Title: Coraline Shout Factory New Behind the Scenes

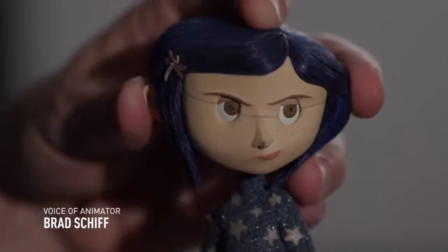0:02 Coraline is fearless. She's an explorer, she's independent, she's curious, but most importantly she's self-reliant.
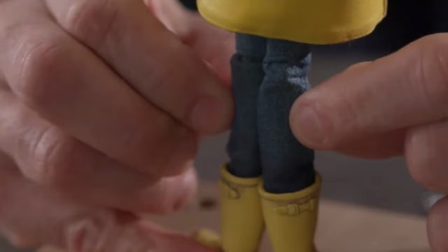0:09 Coraline had nine costumes.
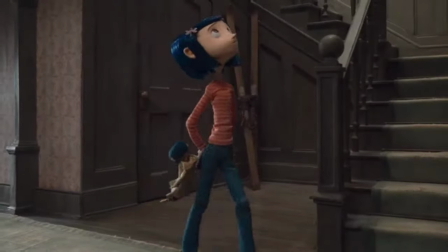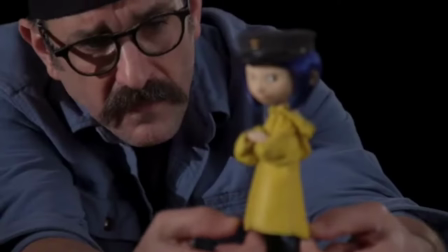0:19 Her raincoat moved as one big unit. It was like animating a bell on top of your costume.
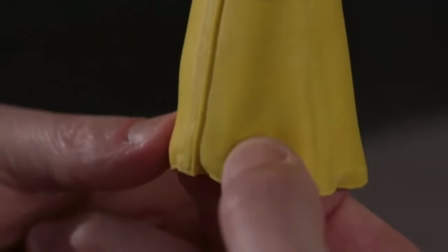0:25 The places that you could move it were at the bottom edge where there was wire,
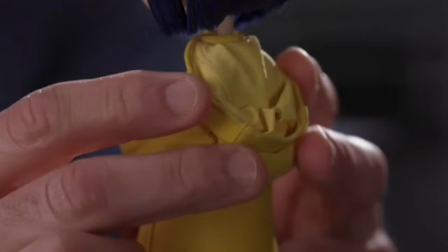0:29 the end of the cuffs had wire, and the hood was wired so you could get some bounce to it.
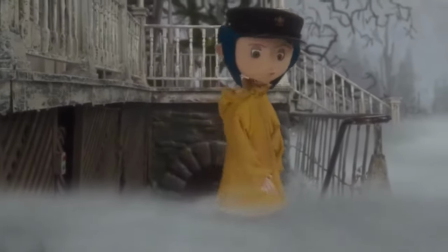0:34 And with those three points of articulation, we figured out a way to make it move naturally.
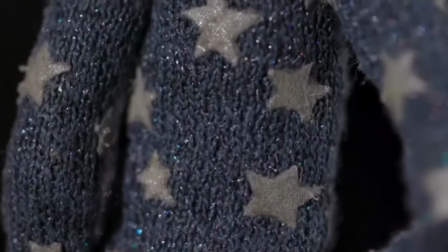0:41 On the flip side, the star sweater was form-fitting on her. You could see the shape of her torso as you were animating,
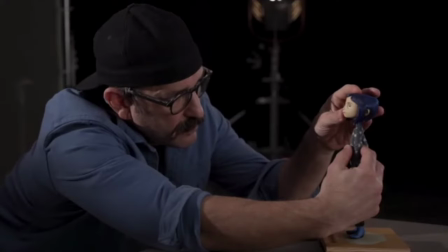0:48 but it was loose enough that the animator was able to tease the sweater
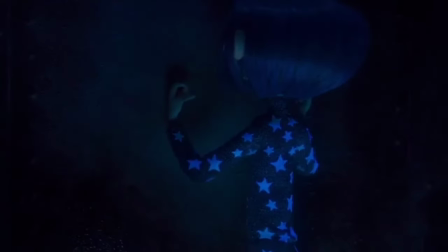0:53 up and tease it down frame by frame to give the illusion that she was breathing.
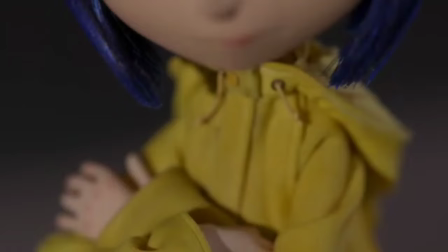0:59 With so many unique costumes, each with its own look and feel, it really brought a sense of authenticity to Coraline's character.
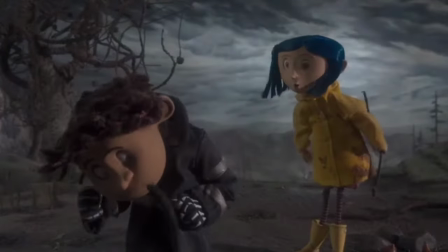1:07 It's Coraline. Caroline what? Coraline. Coraline Jones.
Wybie was the odd boy who lived next door.
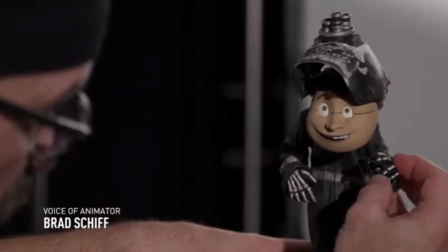1:16 He was nosy, he was curious, he turned out to be a worthy friend.
I'm Wybie, Wybie Lovett.
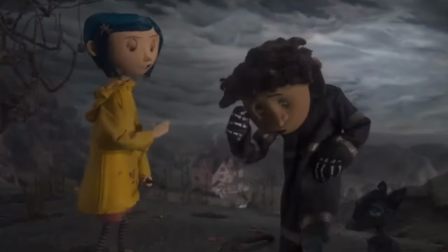1:24 Wybie?
Short for Wyborn,
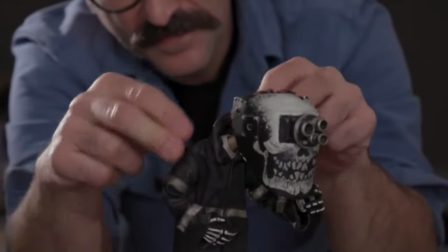1:26 not my idea of course. he was a challenging puppet he had this craned neck and if you didn't have it quite right you
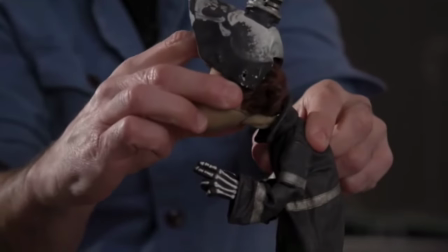1:33 could have it craned if you didn't show a piece of the neck it would just look like the head was sitting on the shoulders and he had
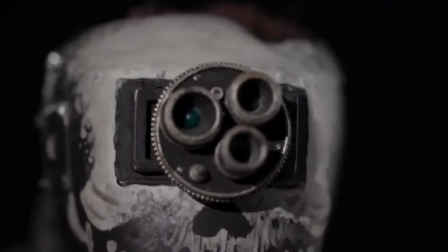1:40 no neck at all the way the helmet worked was interesting you couldn't close it until you removed his
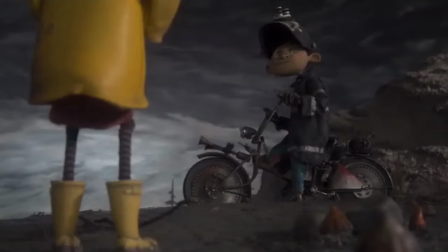1:48 ears in his face and because it's stop-motion you're able to replace those pieces frame at a time nobody who watched it was ever the wiser
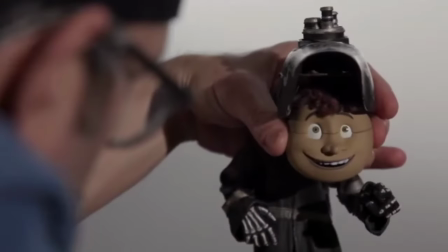2:00 Wivey wasn't in the book, he was written in the screenplay as a story device for Coraline.
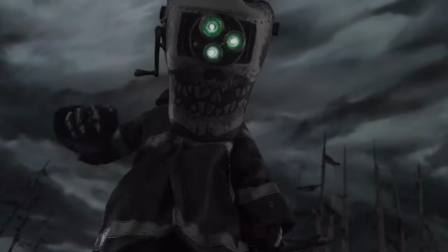2:05 And we all worked really hard to make sure that in the end he was a worthwhile partner for Coraline.
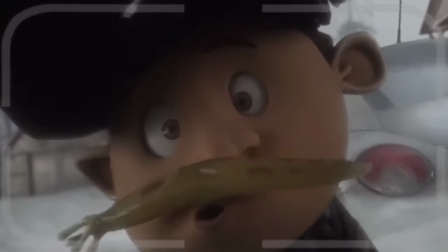2:11 Eww!
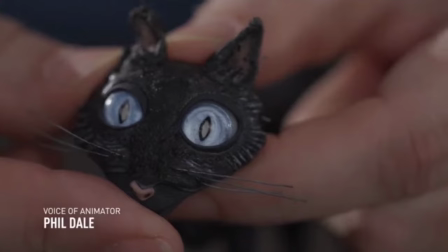2:14 The cat's character is like the wise old sage that comes to Coraline's aid, helps her to navigate the other world.
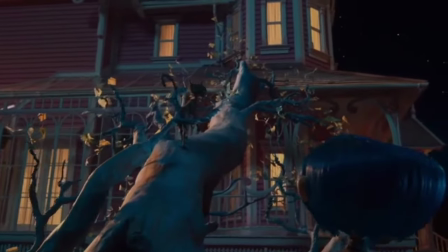2:22 You probably think this world is a dream come true, but you're wrong.
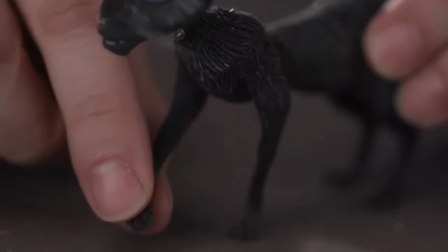2:27 With a four-legged character, you have the rhythm of the way that the legs interact with each other.
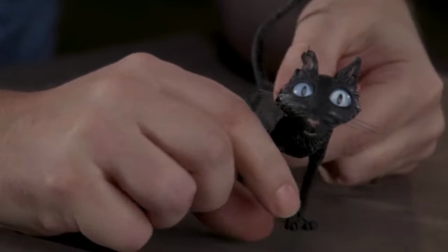2:33 And that changes with the pace of the walk as well. You don't want that mechanics to feel robotic.
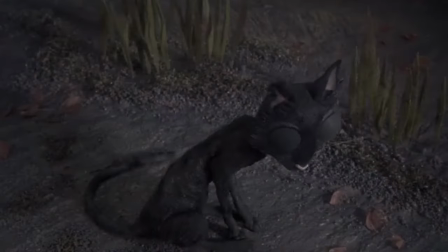2:41 You want the character to walk with character. With a four-legged creature, you go from a walk to a trot to a run.
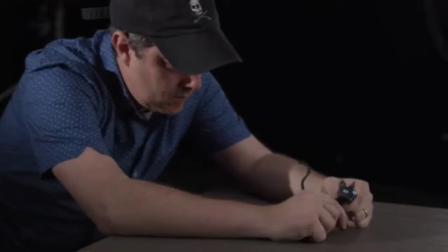2:48 The timing changes of each leg depending on how fast or slow the character's moving.
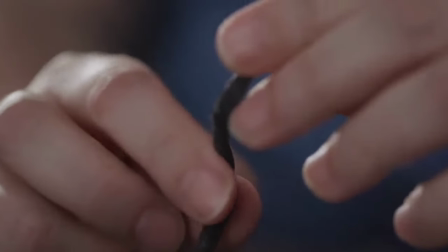2:53 A tail on a cat is sort of tied to its character. It's just another way that you can show emotion and how the cat's feeling.
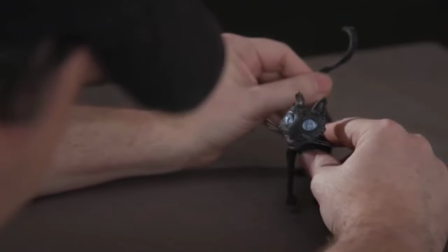3:03 When you have a cat that can talk, it's just another tool that you can use to convey the emotion.
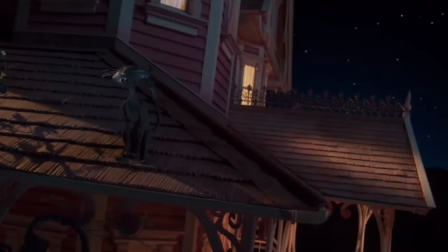3:08 We cats, however, have far superior senses than humans.
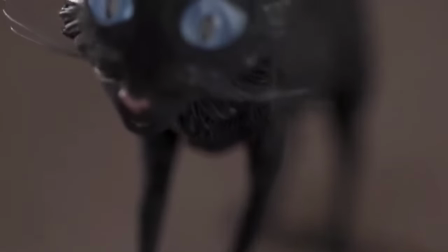3:13 For all the challenges animating a cat presented, who doesn't want to animate a cool cat?
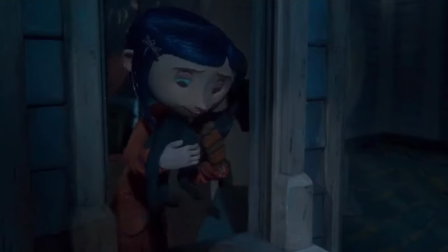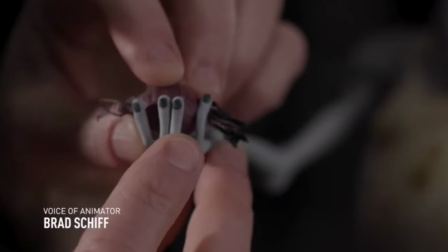3:26 There's two Mr. Bavinskys. the grubby, oddly athletic neighbor who lives in the attic.
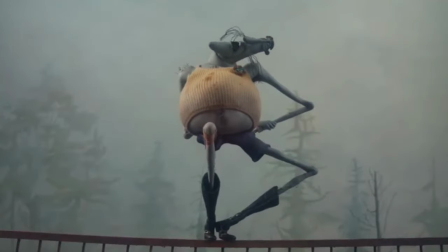3:31 Call me Mr. B, because amazing, I already know that I am.
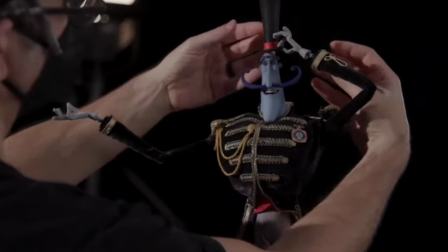3:36 And then there's the other Babinski, who's the greatest showman on earth.
Very, very thank you.
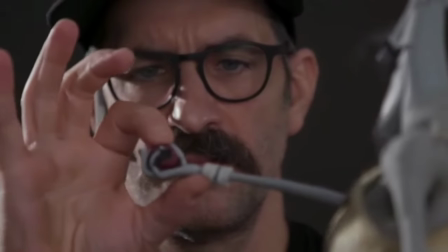3:43 I mean, animating Babinski was an incredible challenge, just because he was so top-heavy.
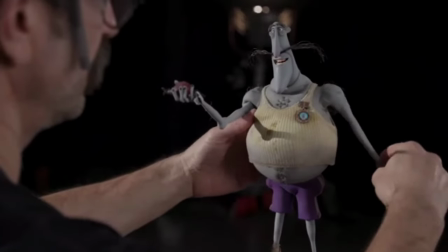3:47 He had little spindly legs, he had little spindly arms, so he couldn't support himself, and he always had to be on a series of ball joints for a rig to help him stand up.
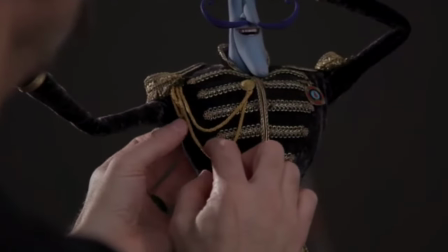3:56 Each Babinski had wonderful elements of their puppet where you could get fantastic secondary animation.
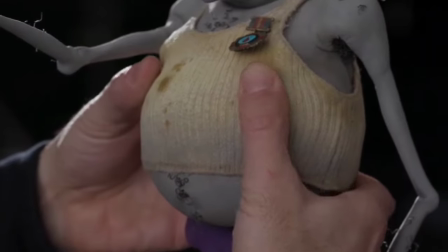4:02 Mr. Babinski had this belly mover so you could bounce his belly up and down. He had his medallion that could move around.
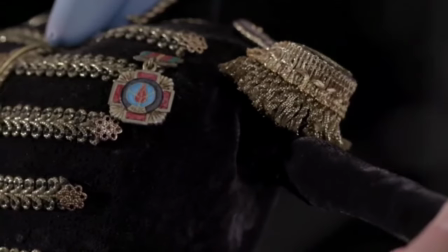4:10 Other Babinski had his epaulettes and his cords.